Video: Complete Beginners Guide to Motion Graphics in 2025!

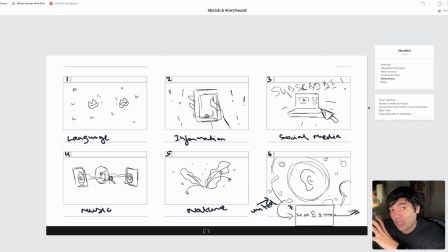495s
You're not doing this kind of decision making when you're animating. When you're animating, you should be focused on just the animation. So this stage becomes almost more important. So we've got the concept development results here, and we've got the main elements that create a good intro animation.
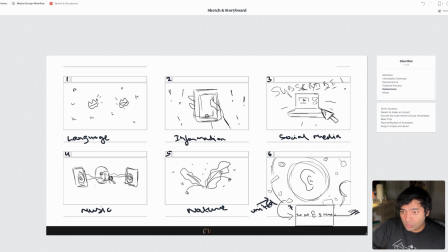512s
So what I did was, if you look at the storyboard here, I kept everything centered, and I knew that I'm going to use that to my advantage later when I'm transitioning from these elaborate scenes. So because these designs in itself were quite detailed, that the transitions then should be simple.
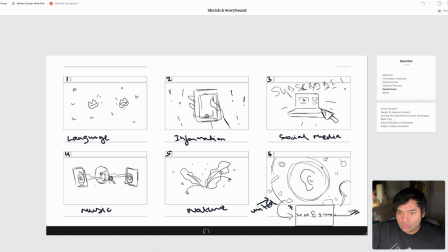527s
So coming back to the main keywords that I use, so I've got language here, then I've got information, then I've got social media, because again, this is a very big part of the attention part of it. So we've got the information where we have this hand kind of holding this mobile phone, and there are these exclamation marks all around you.
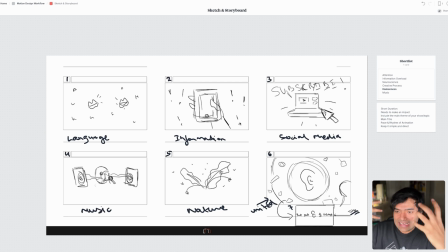546s
So kind of like an information overload scene. And then we've got a scene where there's this YouTube channel that says subscribe at the top to kind of represent social media. Of course, as we have the next keyword here that's called music, I thought of adding this aspect into the intro as well.
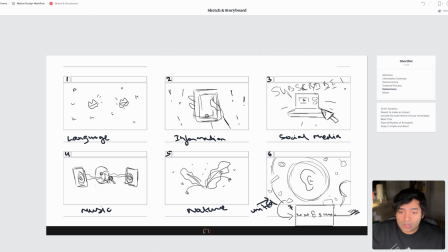565s
And here we've got this lady that's kind of holding a microphone, and we've got the speakers next to each other. We've got a vinyl disc. So I've thought about how to make that music scene interesting, but also still keep it simple. Then finally, I'm bringing it back to the humanness, the creative process part of it.
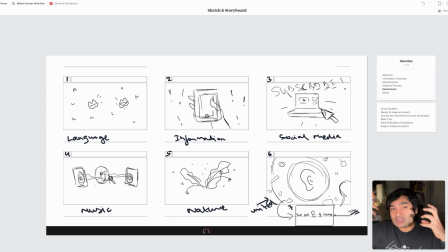582s
So nature is a part where I'm kind of showing how nature also has so many different kinds of sound that we get to hear, and that activates our listening. And then finally, I've got this last screen where I've kind of shown a human ear.
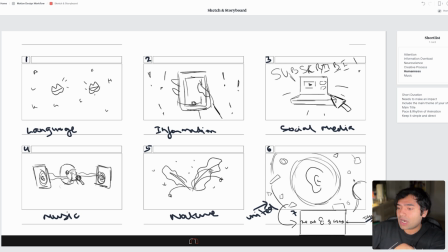596s
And what I did was I kind of populated the entire sketch here around the ear with all kinds of flying objects and abstract shapes. I also want to represent the creativity part here at the end, because that's also going to be like one of the main themes in the show. So I wanted to bring all that back with the humanness part. So I filled this screen up.
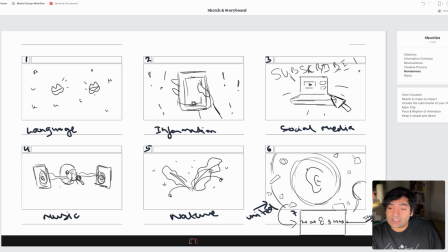616s
Another reason why I filled up this screen was because I kept it very simple before. So now we are coming back to this little point here in this list called pace, rhythm of animation. I was thinking that how do I build up the pace and make a final impact, because also here in the list I've talked about making an impact.
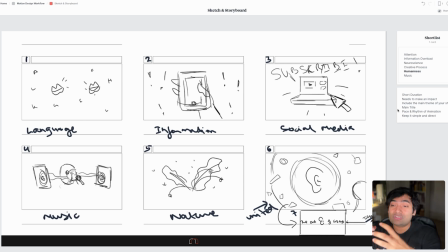635s
So I'm already thinking about this in the sketch phase so that I prepare myself to make that impact when I'm animating these screens. So the reason why I filled up this screen is because I left everything a little bit more empty.
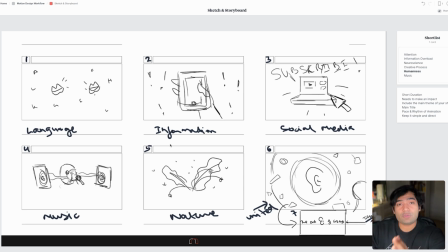649s
So just imagine this visually. You're seeing a certain kind of visual in front of you, so one after the other, and then suddenly it's filled up. The screen just gets filled up, and it's like a big contrast from the earlier screens to this final screen. And then if I just quickly shift back to Photoshop, so I zoom it right in,
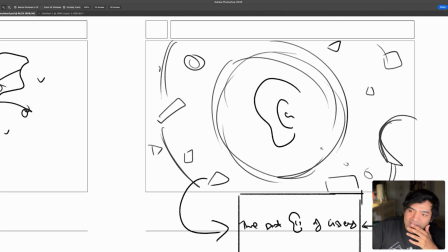668s
what I've got here is I've got this screen where we've shown the ear and all these objects,
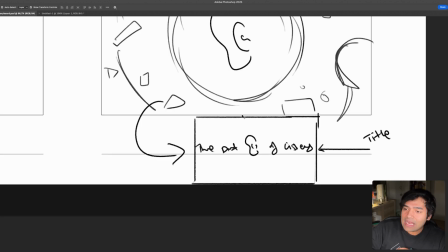673s
and then right after that I've created this last title screen where I've got the text, so the art of listening, so the final kind of title with the ear in the middle. But you'll see that this whole shot is now again back to empty. We've only got that text and we've got that ear.
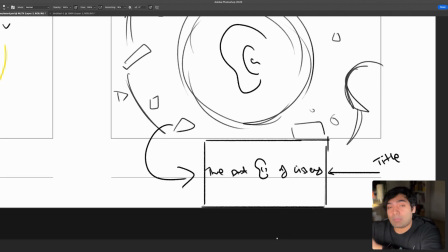691s
So that should create an additional amount of impact. And that's exactly what an intro should have. A final ending kind of resolution screen that creates an impact either in a big way or in a subtle way, but it should play that final function of making an impression on the
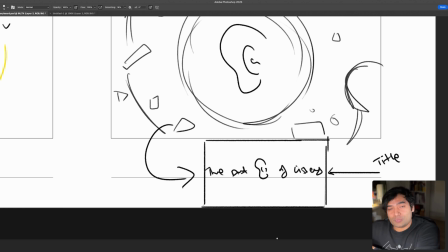709s
viewer so that you can then move into your YouTube channel and start the episode and so on and so forth.
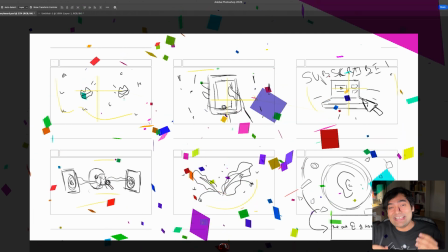714s
And by the way, I just reached 500 subscribers on this YouTube channel. It's so crazy and unreal that there's so much demand to learn.
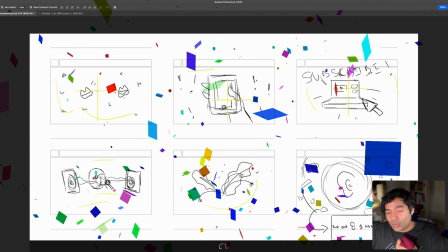722s
And I love that about what I do, and I love that about this channel.
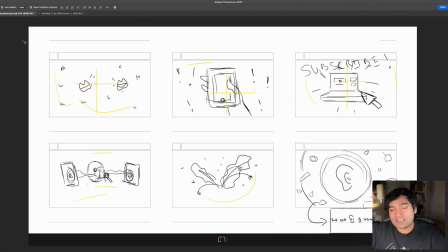725s
And just as a gift for reaching 500 subscribers, I'm going to give away this free
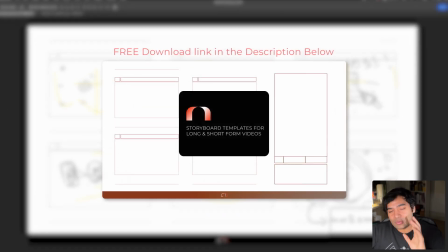732s
Asquareportal storyboard template that you can just download and use in your own projects. I'm also going to give you a small write-up on how this template should work.